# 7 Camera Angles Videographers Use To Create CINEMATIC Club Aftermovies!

Welcome back to another episode. Hope you are all having a productive week. We might have hit 1,000 subscribers at some point last week, and I got an insane way to celebrate that and give back to you guys, but you're gonna have to wait till the end of the video to hear more about it.
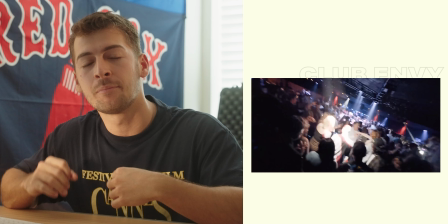You're not gonna want to miss out on it. Anyway, more on that later.
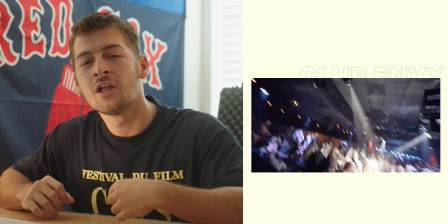This is episode 10 of a 13-part series where I take you through every step of creating an attention-grabbing nightclub after movie / party video. Cool, so today we're talking about shot variety, and if there's any single video from this series that's gonna take your video from 0 to 100 overnight, it's this video right here. Now, what you're gonna wanna do is showcase different perspectives of the same venue, which is gonna help keep your video engaging and visually appealing.
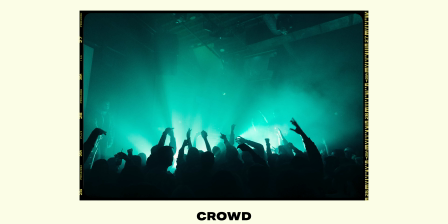You can do this by bouncing around to different areas at a venue.
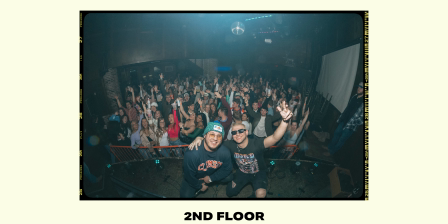I'm gonna share some of my favorite locations with you and trying a whole bunch of different camera movements, which I'll be sharing too. Here are some of my favorite locations to hit at a venue and some of the shots I try to get at them.
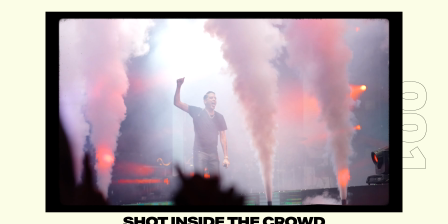Starting off on the dance floor, here it's gonna be super cool to get shots inside the crowd,
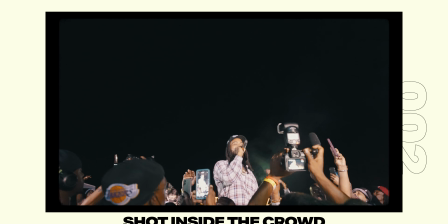looking up at the artist and or the DJ, and you can also get shots interacting with the crowd,
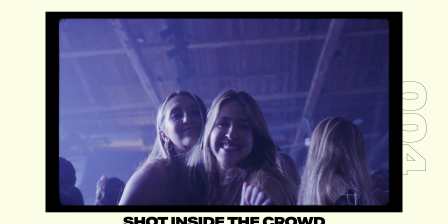telling them to do a cheers, telling them to dance for the camera, telling them to throw their arms up in the air.
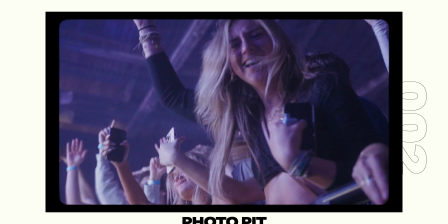All kinds of stuff. You can get really creative with it. Next up, we got the photo pit. Here you're gonna find some of the most passionate fans who really love the artist or DJ's music.
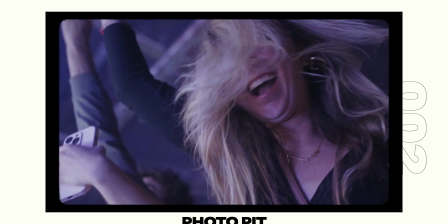These people are great to capture because they're gonna be so energetic.
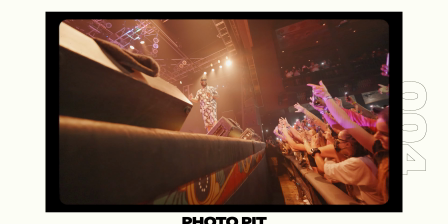And then from there, you can turn around and you're looking up right at the artist or DJ, so you can get some incredible low angle shots,
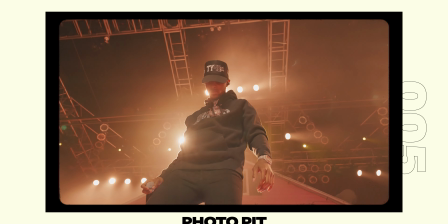which is really gonna make the artist or DJ stand out and make them look very powerful. You can also get swooping shots since it's usually pretty empty and really get some cinematic slow motion shots that just look unreal.
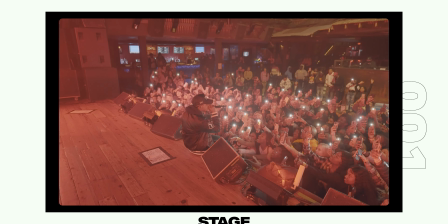From there, you can jump up onto the stage, which is another personal favorite. And here you just want to cover all different sides of the stage, just move around.
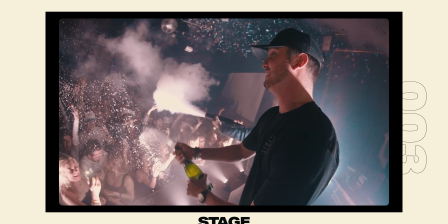You can also get an above view from the crowd. Now that you're standing on the stage, you're obviously elevated.
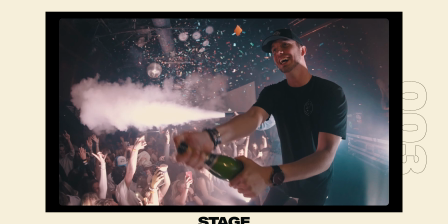You can also get the crowd and the DJ or artist in one shot, really showcasing how packed the venue is. A shot of the DJ's perspective looking into the crowd, which is always really cool. Tracking shots here if the artist is performing on the stage, which are really cool with push-ins and push-outs. You can also get some side view shots that just break up the different perspectives. You also don't want to forget about the entrance.
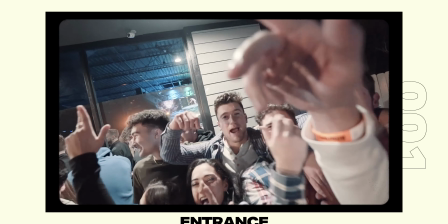Here you can get some really cool shots of the line and showing all of the fans that showed up for this artist or DJ, showcasing how packed the venue is.
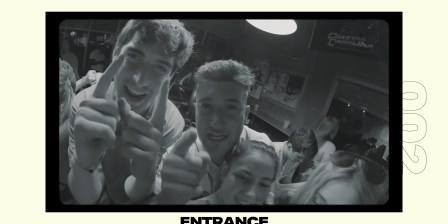And you can interact with the crowd in line, asking them all kinds of funny questions,
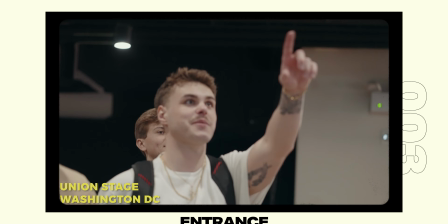see if you get any kind of cool reaction or some kind of story about why they showed up for the artist. This is always awesome to break up your edit and make it a little different, add some personality. If the venue has a second floor, you want to make a stop here as well.
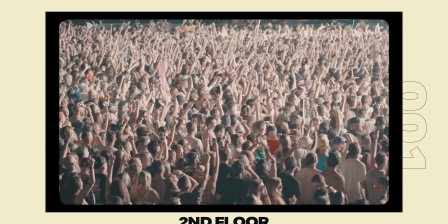If it doesn't, maybe there's an office or a light control area that you can get a shot looking down at the
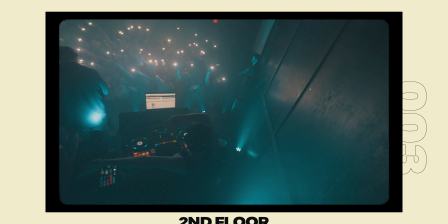audience and make a cool kind of composition with the lights and just seeing how many people are really at this venue. It also just provides a different angle and perspective, something to throw it in and keep the video fresh and new.
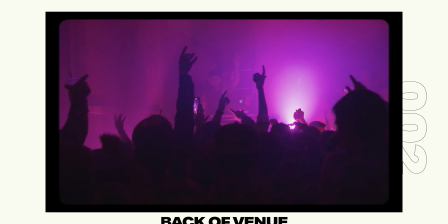From there, you can move to the back of the venue and get a shot of the entire stage and the lights
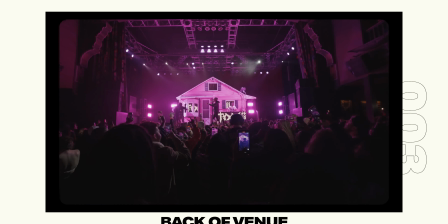and the smoke that's going off and show how many people attended this concert or festival.
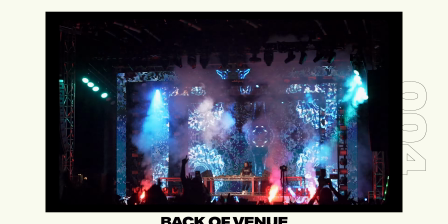And this is always a shot that when you see it and it breaks up the edit, you're just like, whoa, that's insane.
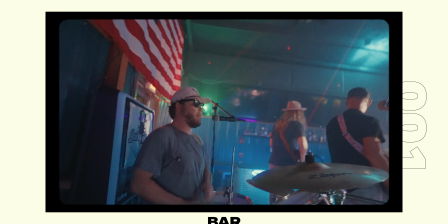And one of the last locations, which I don't use inside of every single one of my edits, is the bar. Here you can get all kinds of b-roll with the bottles if the bartenders are flipping them or pouring some kind of fancy drink.
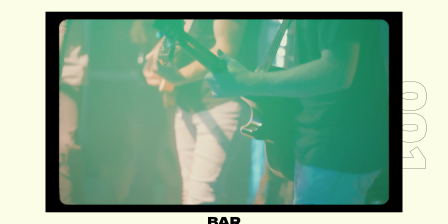You can interact with them, see if they do anything funny or them serving drinks, anything to just really break up the edit. That's what we're trying to get at with hitting all these different locations. Now let's say you choose one of the 7 locations. You can also incorporate all kinds of different camera movements to connect the different locations to one another and or just make them stand out. These being a point of view shot, get a super wide angle lens like the Rokinin 8mm that I always talk about and get in the crowd and show the perspective of what it's like to be in the crowd, an attendee of the festival. For people who want to relive it and for the people that didn't get to make it, either were on vacation or whatever.
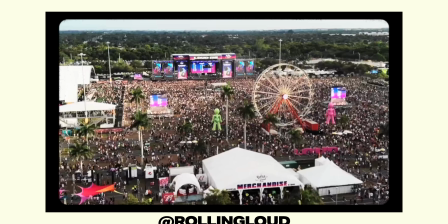Get some low angle shots like in the photo pit that we talked about. If you're at a festival or a concert, drone shots are a great way to mix it up too.